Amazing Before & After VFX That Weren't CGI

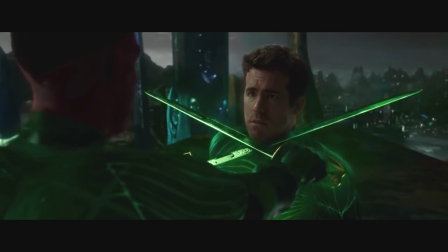While often notorious for, at times, unrealistic rubbery-looking visuals,
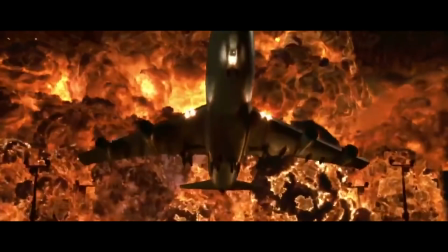computer-generated imagery in movies has fooled many viewers into thinking what they were watching was real.
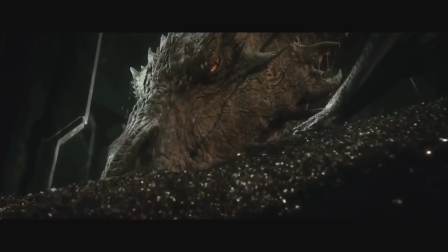But whether you can tell the difference or not, it's usually safe to assume that if it looked impossible, or highly dangerous, it was probably done using CGI.
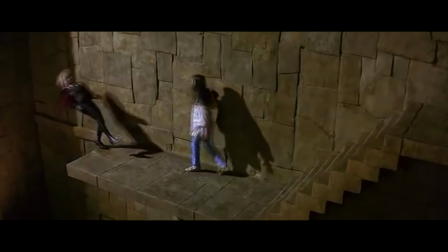Or was it? Because some of the most iconic visual effects have actually been done without CGI, using practical effects and other camera trickery.
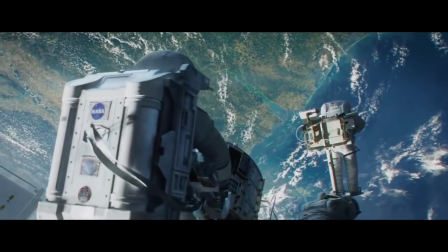So just to prove it to you, here are some amazing before and after visual effects that weren't CGI.
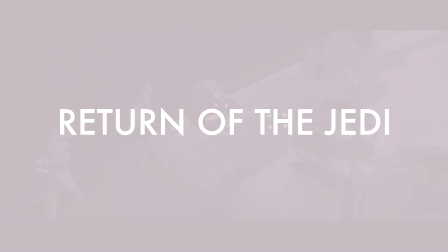Return of the Jedi.
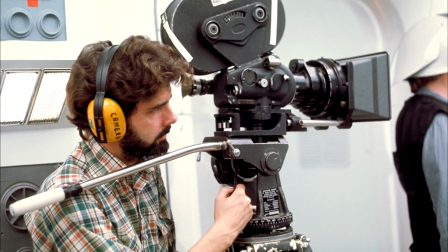Before the age of CGI, George Lucas had to come up with various new techniques in order to translate his story to the big screen.
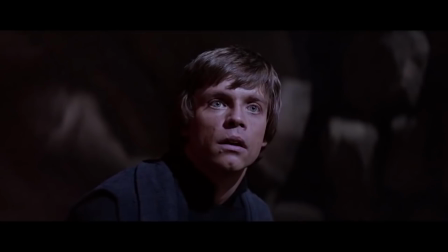But perhaps the one that nowadays you'd assume was CGI is the fight between Luke and Rancor.
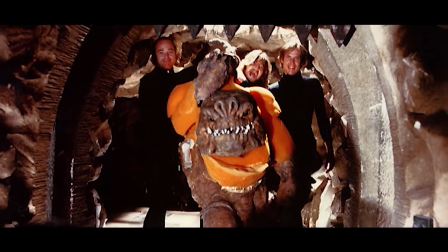After initially trying to achieve the half-gorilla, half-potato look using 3 men in a suit, they decided that in the end it just didn't look convincing enough.
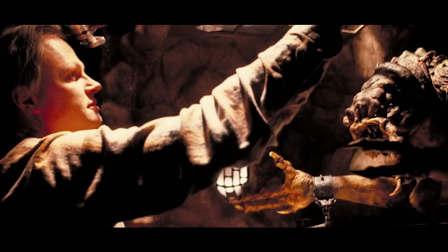So instead they went for a stick puppet that they filmed in many different ways,
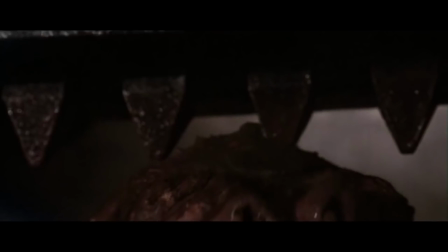including reversed and even overcranked, in order to make the movement less like a puppet and more like the monster we know.
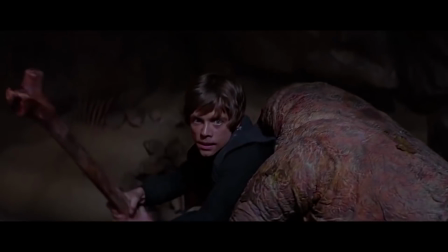And for the close-up shots of Luke, they just built a huge model of its hand. The Dark Knight.
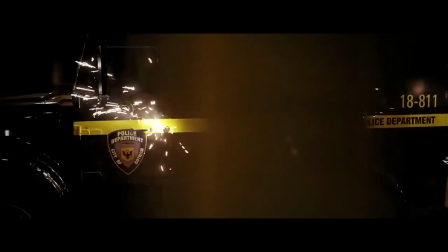The car chase where the Joker's trying to chase down Harvey Dent is pretty impressive.
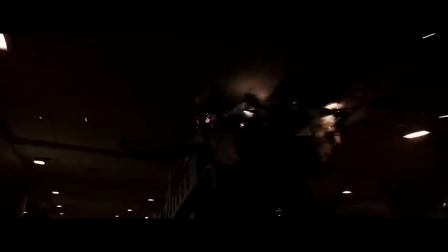In fact, it looked unbelievably impressive. And what's even more impressive is that its 2 most iconic moments were done mostly without CGI.
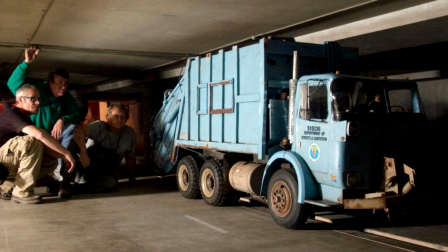The part where the Batmobile upends a garbage truck was actually done using 3rd scale models.
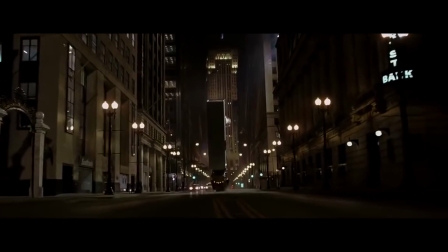And the massive stunt where the Joker's truck flips over was actually done with a remote-controlled piston in a closed-off street.
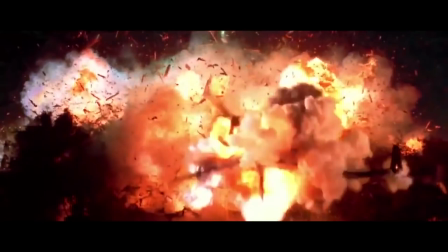Independence Day, 1996. Independence Day is a brilliant example of well-used practical effects.
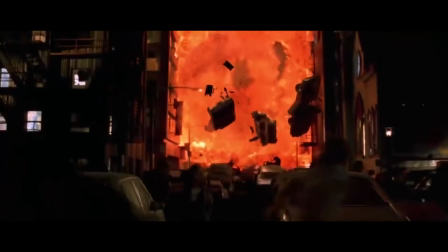Like, for example, the wall of fire that travelled down the streets of New York. This was done by filming a model on its side and rotating it afterwards.
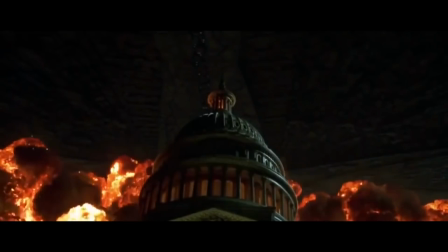But perhaps the most iconic visual effect in this movie that nowadays you would have thought had to have been CGI is when the White House gets destroyed.
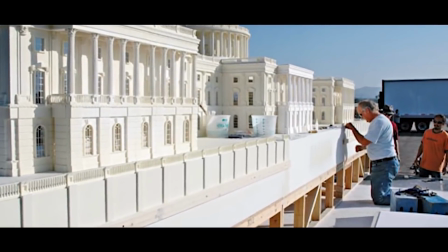This was done using a 10 by 5 foot model and then blowing it up with 40 explosive charges.
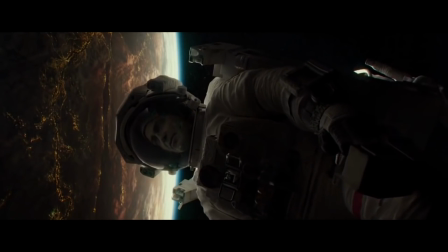Gravity. Okay, yes, this movie's full of CGI. But one element that wasn't CGI was the light on the actors' faces.
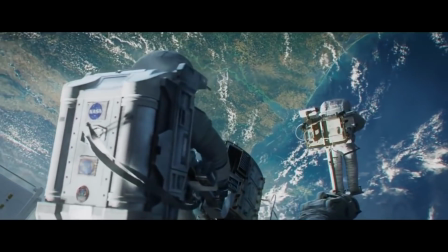Now this may seem like a minute detail, but it was actually something that was crucial to making the actors' faces match the lighting of the CGI background.
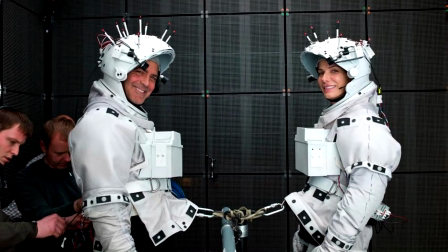The actors were filmed with LED screens all around them, with the CGI images playing in time with the scene.
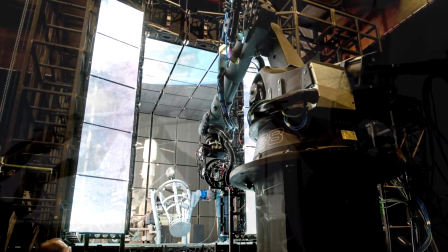This meant that the reflections on their faces synced perfectly with the CGI images.
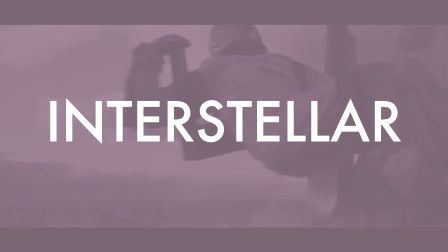Interstellar.
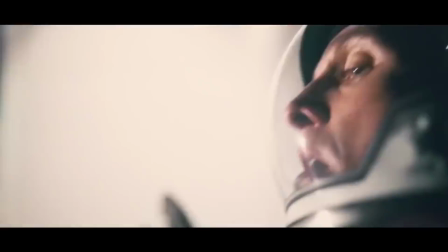Known for its sparse usage of CGI, compared with many modern-day movies, Interstellar was packed full of stunning, realistic visuals.
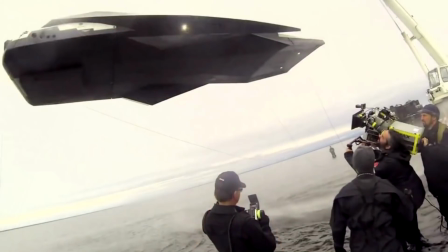Miniature and full-scale models were used for shots of the spacecraft, and because Christopher Nolan feels that filming in front of a green screen is depressing,
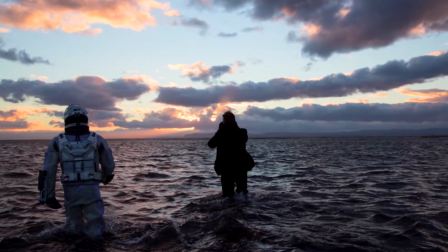many of the scenes were filmed on location and on huge sets constructed for the movie.
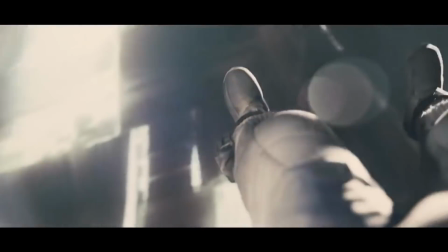And when Cooper ventures into the black hole and is able to communicate with his daughter,
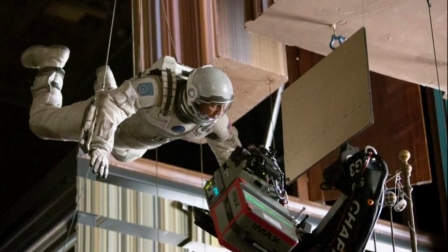that was actually Matthew McConaughey hanging from a harness on a real set that they'd built specifically for the scene.
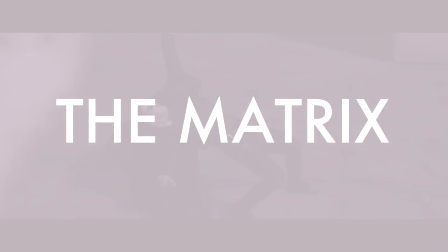The Matrix.
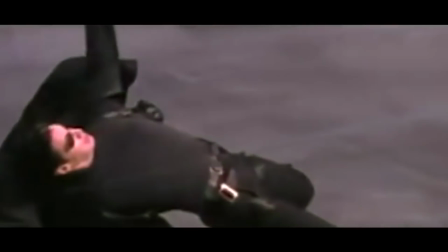The famous bullet time effect where the cameraman runs around the subject as fast as he can in order to capture the action wasn't how it was done.
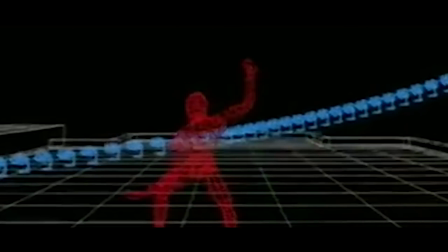Nor was it done with a computer-generated version of the actor placed in a 3D environment. Nope, in order to be able to do this scene they actually came up with a new technique, one that they now call bullet time.
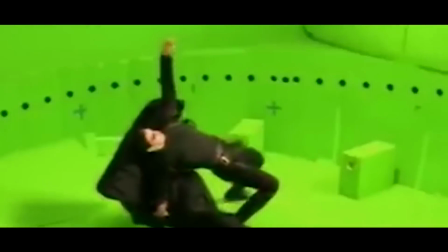This involved placing cameras all around the subject that were all timed to go off one after the other a fraction of a second apart.
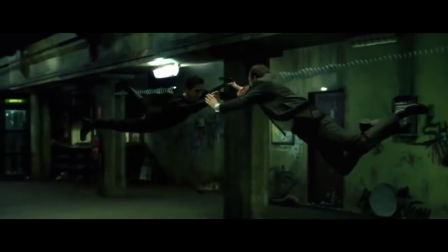Not only did this allow them to go around the subject while the action was happening, but it also allowed them to capture it in slow motion.
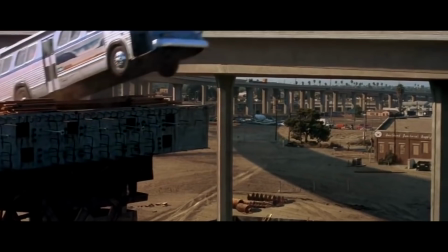Very cool. Speed.
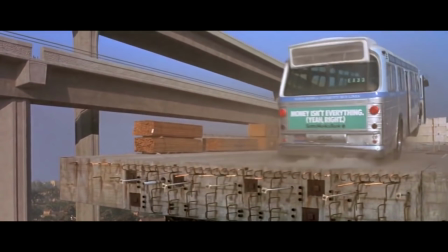The stunt where the bus jumps the incomplete highway was actually done for real.
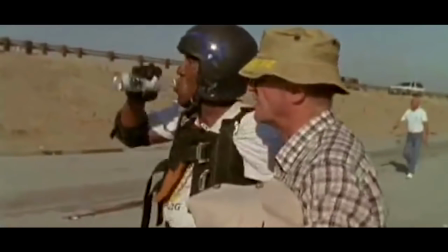They just made a ramp and had a stunt guy with a shock-absorbing harness drive over it. The bus, however, did travel further than initially planned and broke one of the cameras.